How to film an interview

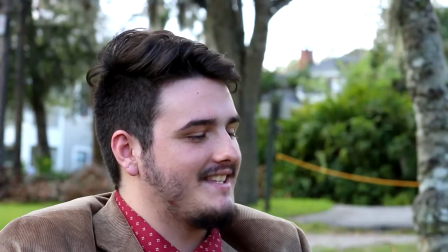Hello class, in this video I'll explain how to film an interview video. So I'll explain three big things. The first is the location, the second is audio, the third is the framing. Okay, so let's talk about the location first.
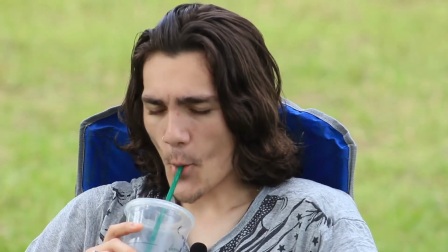For interview video, I always suggest to pick up a outdoor location because you can use the natural light,
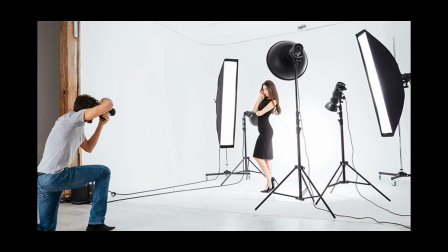so you don't have to worry about the artificial lights, where to get a professional lighting kit,
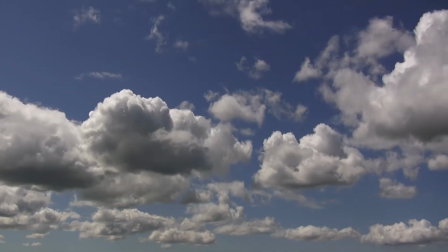and where to access the power. However, to film outdoor, you'll deal with the weather, right?
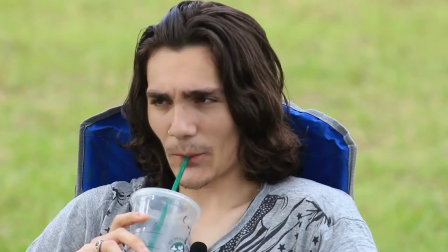For example, if you film in the cloudy weather, the light will constantly change,
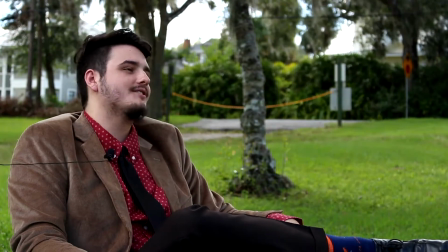and you have to adjust your ISO and exposure, and it'll be a headache.
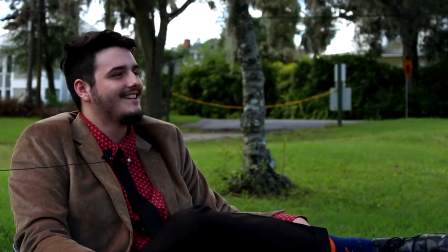So I always suggest the students to film in the sunny weather.
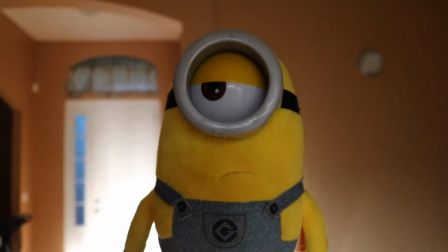But I don't recommend students to place the interviewee directly in the sunlight,
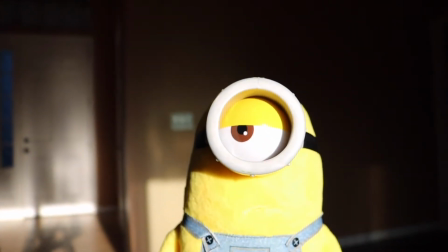because that will make your character's face really contrasty.
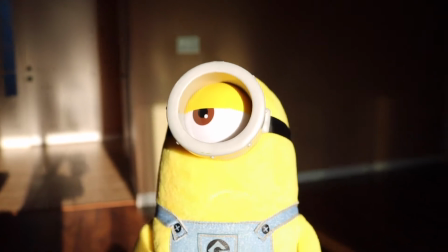The sunshine part and the shaded part will have a high contrast, so it will not look good.
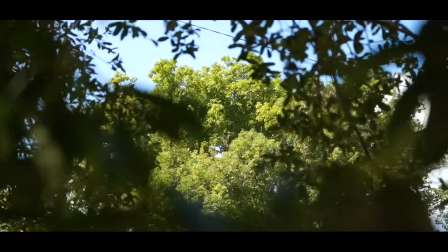I would put the interviewee under, for example,
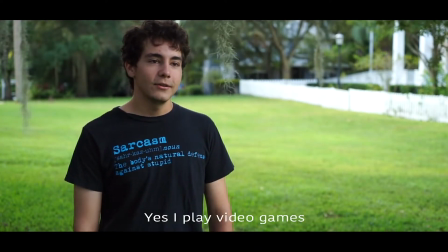under the tree or under the building where the character's face, the character's body will be shaded.
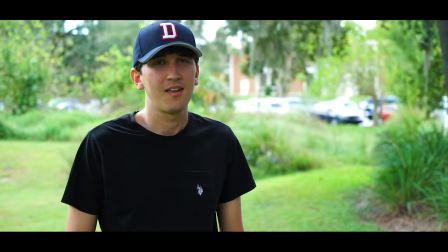So you have a smoother transition of the color and the lighting on the face.
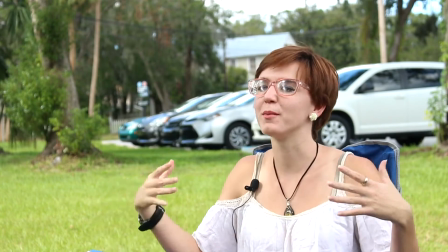For example, this is an in-class demonstration I did with the students in 2017.
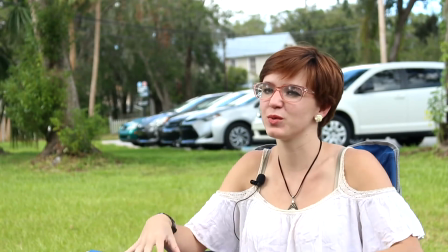As you can see, we placed the interviewee under the shading of the tree. So the color on the character's face looks good, and the lighting also looks good.
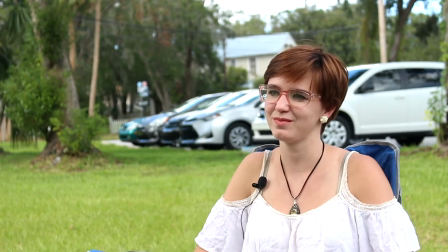So the whole footage has a more kind of a balanced lighting.
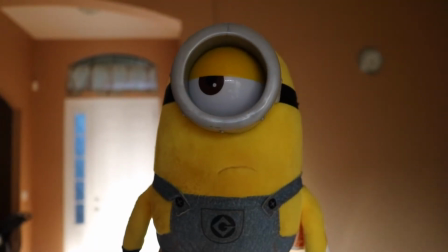If you film indoor, I would also place the interviewee close to the window,
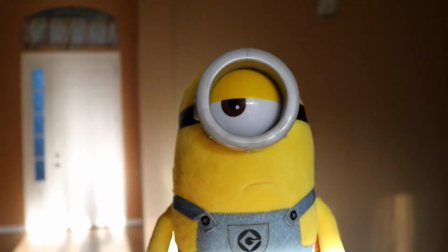but let the interviewee facing the window, so you can get enough natural lights on the interviewee.
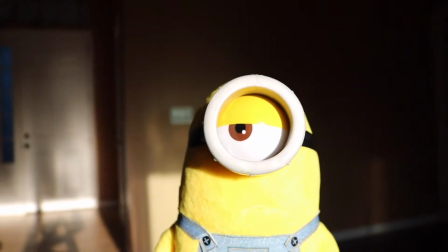Again, do not let the sunshine directly hit your interviewee, because that will have a high contrast on the character's face.
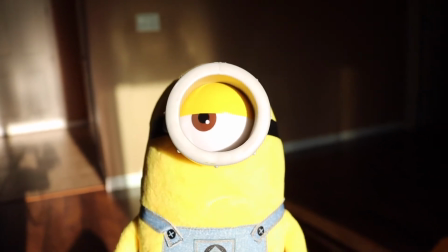So I would place the interviewee close to the window, but not directly hit by the sunlight.
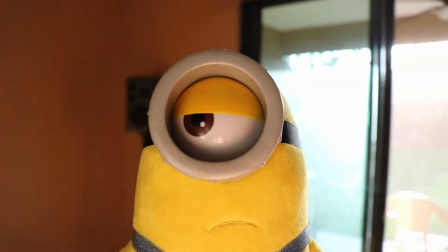Also, you don't want your camera facing to the window where the lighting hit,
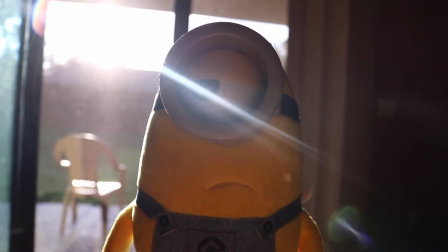so that will make your footage really dark, your character's face really dark, and you'll have a super bright spot on the window.
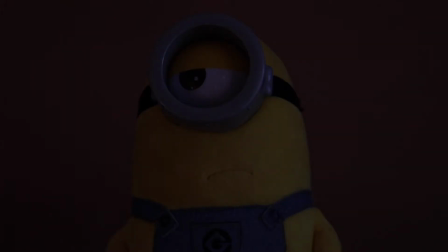And if you place your interviewee close to the window and not directly hit by the light,
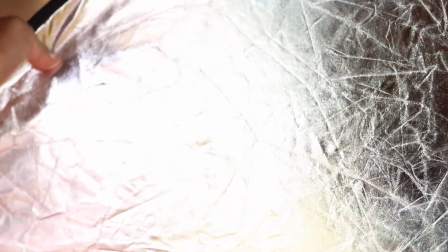you can add some lights to the character's face by using a reflector.
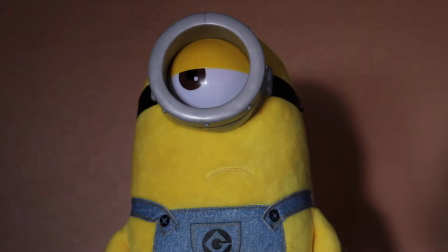So that is in the case that if the light is not that strong and the face a little bit dark.
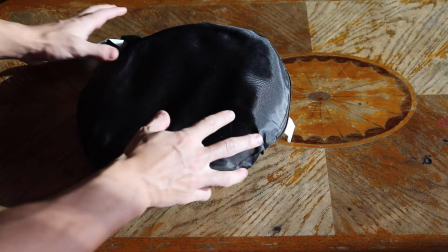So here's a foldable reflector. It is about $30 on Amazon.
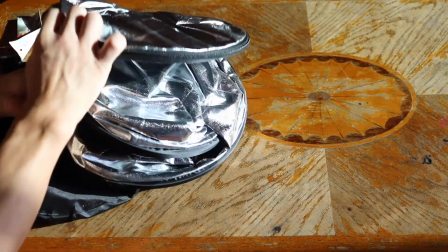However, the school has those, and you don't have to purchase on your own. And if you're on campus, you can always check out those for filming.
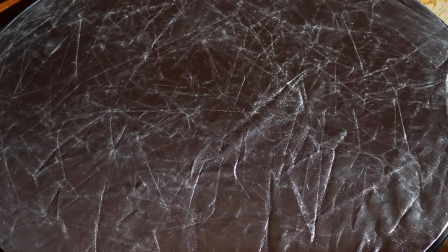All right. And if you're at home and you don't want to purchase those professional gigs,
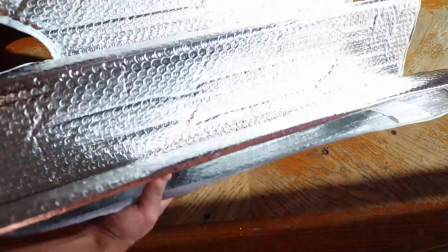and if you have these shading pads for your car, you can use that as a reflector.
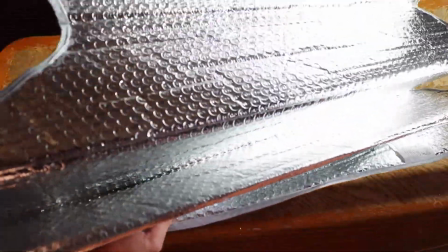See, it is high reflectable, so you can get some lights. And it works pretty good.
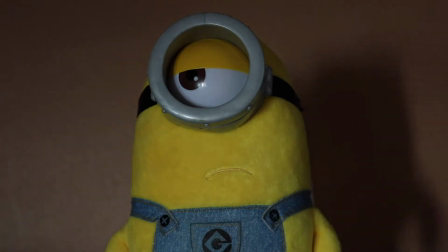Not as good as a reflector, but it's still good. You can get a really good lighting.
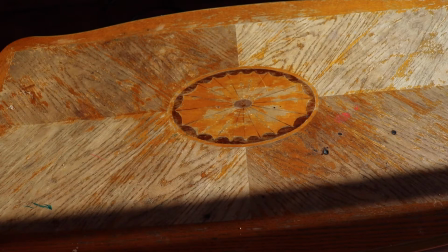Or if you don't have that, you can even just use a foil plate or foil paper.
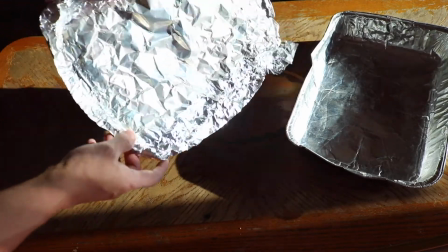All works. And for foil paper, you can coat it on a
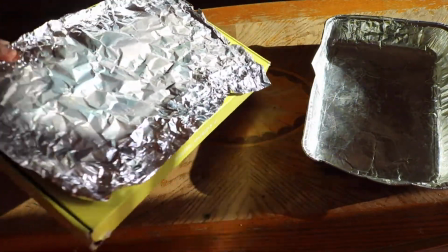box or on a paper board or a wood board that is harder, and you can hold it.
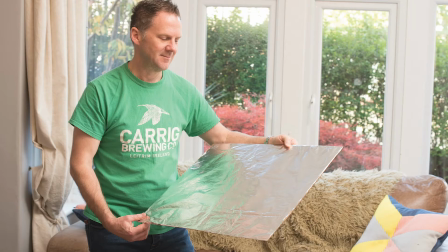And you can hand make a reflector, and you can get a fair amount of light on the character's face.
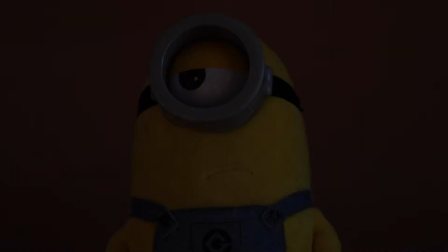And if you are using a foil plate or foil paper, the reflection might not be as strong as the shading pad for car or the real reflector.
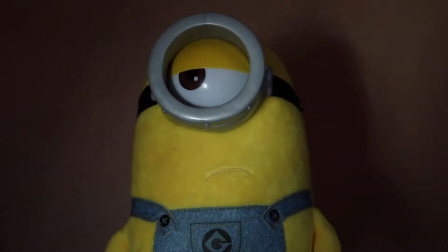So what you can do is you can put the foil paper a little bit closer to your interviewee, so you will have a stronger lights.
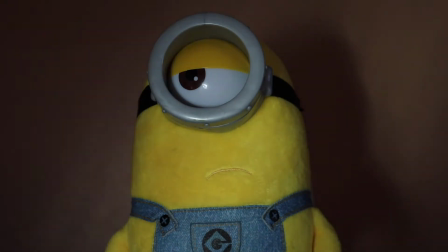So that explains you about the lighting.